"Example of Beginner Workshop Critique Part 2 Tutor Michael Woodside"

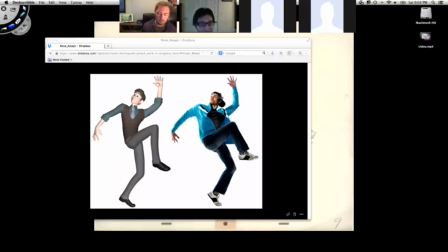(0:06)
Yeah, this has what I call the Michael Woodside syndrome, where it just straightens everything out. It's a cool pose, and it's a nice thing that you did with the balance. It's kind of the same thing we were talking about last week with the pit of the neck, point of the toe. You kind of did that. It's not bad at all.
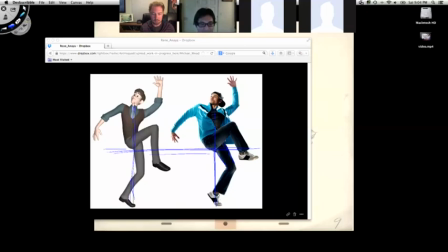(0:29)
But I think it might just be because the scale of these things is different than his. Yeah. The butts are in the same spot, but his legs are a lot longer. Right. The knee up here.
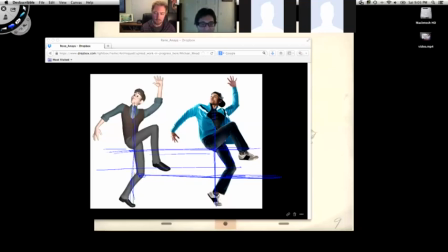(0:47)
So I feel like he needs to do more of this pose, so he's not. Because this looks like a crazy run to catch a frisbee. This is more of like a dance. He's bent here, so this is more of a dance move, which is fine.
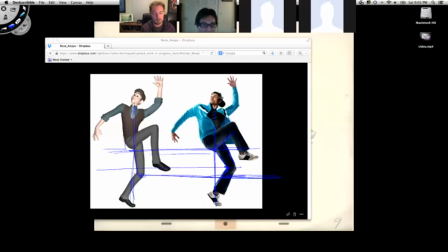(1:03)
If this is a crazy run or jump to catch a frisbee, then that's what should be. The leg. This leg. I should do this because this is a nightmare. This leg is more straight out.
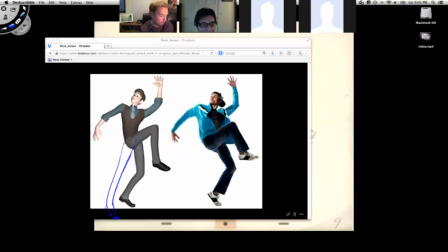(1:17)
Like pushing off the ground. If that's not what you're doing, but we're at what you were doing. So instead, I would just maybe like bend him down more. Mm-hmm.
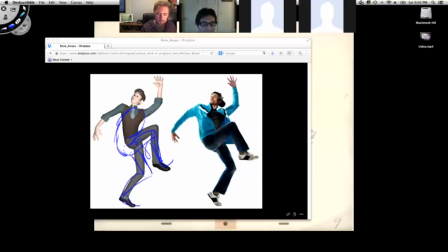(1:36)
And the foot's still there. Kind of the same thing. The hand is, the hand is more back that way, and it's down.
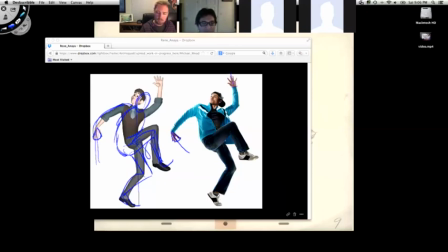(1:54)
Even this hand is kind of back and then rotated around that way. So it's like that. And then I think yours could stand to go a little farther. Okay.
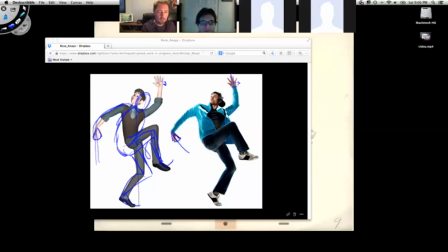(2:07)
Just to help, not necessarily to match what he did, but what he did feels nice in that it's more turned away. It's not so flat to camera, Okay.
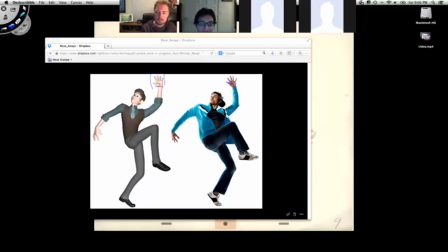(2:22)
Especially with hands, that's really noticeable. And then these fingers are kind of awesome. Like if you look at the angle of those fingers, Okay. This one is kind of like pointed in. I'm going to exaggerate for the sake of clarity. And then they start fanning the other way.
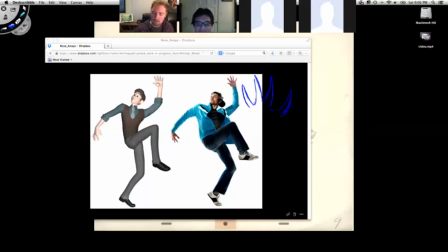(2:41)
Mm-hmm. So it's like this weird dragon claw thing. Amazing drawing. I'll just sign that for you for everyone. Yeah, just take that to the bank.
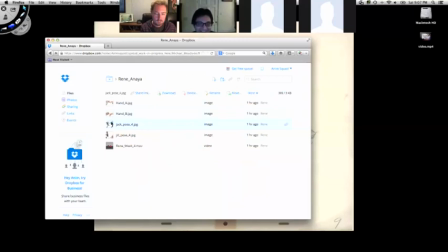(2:58)
Let's close this one. This is a good. It's kind of the same idea of pushing the angles.
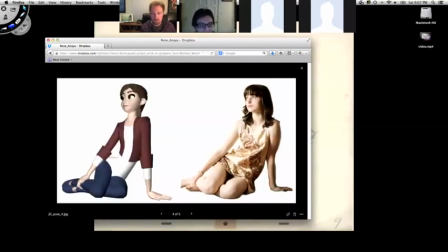(3:05)
Right. Something about. I like this. I like whatever I'm doing.
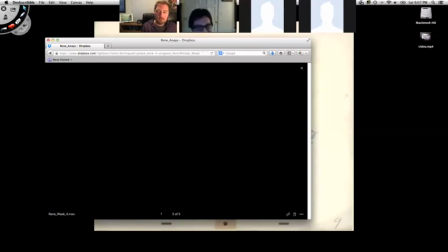(3:25)
What have I done? Uh-oh. That's my fault. It's trying to load your movie file.
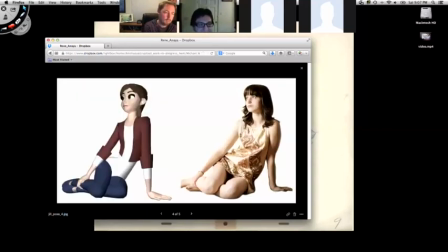(3:32)
There we go. Okay. Chill pose. I like this idea that you're doing.
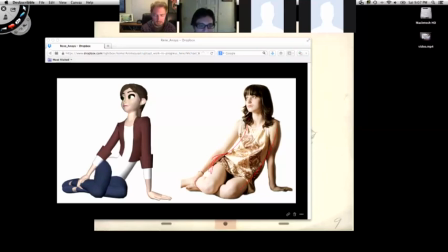(3:39)
Mm-hmm. She doesn't, we already established she doesn't have the same hips Yeah. as normal. Is there any reason why you, like her hand is more back? Is there a reason why you brought it in? That's one of the things I noticed when I was putting the images together.
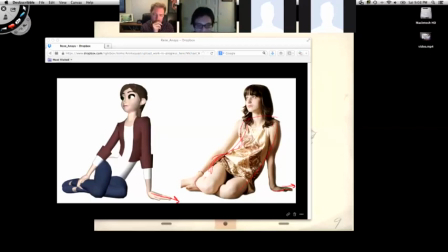(3:56)
I'm like, oh crap, the hands towards a little forwards or instead of going backwards. Mm-hmm. Yeah. Yeah, I think it's a easier sell to support her weight. Uh-huh. If it's forward, or sorry, if it's back. Yeah. And there's something else too with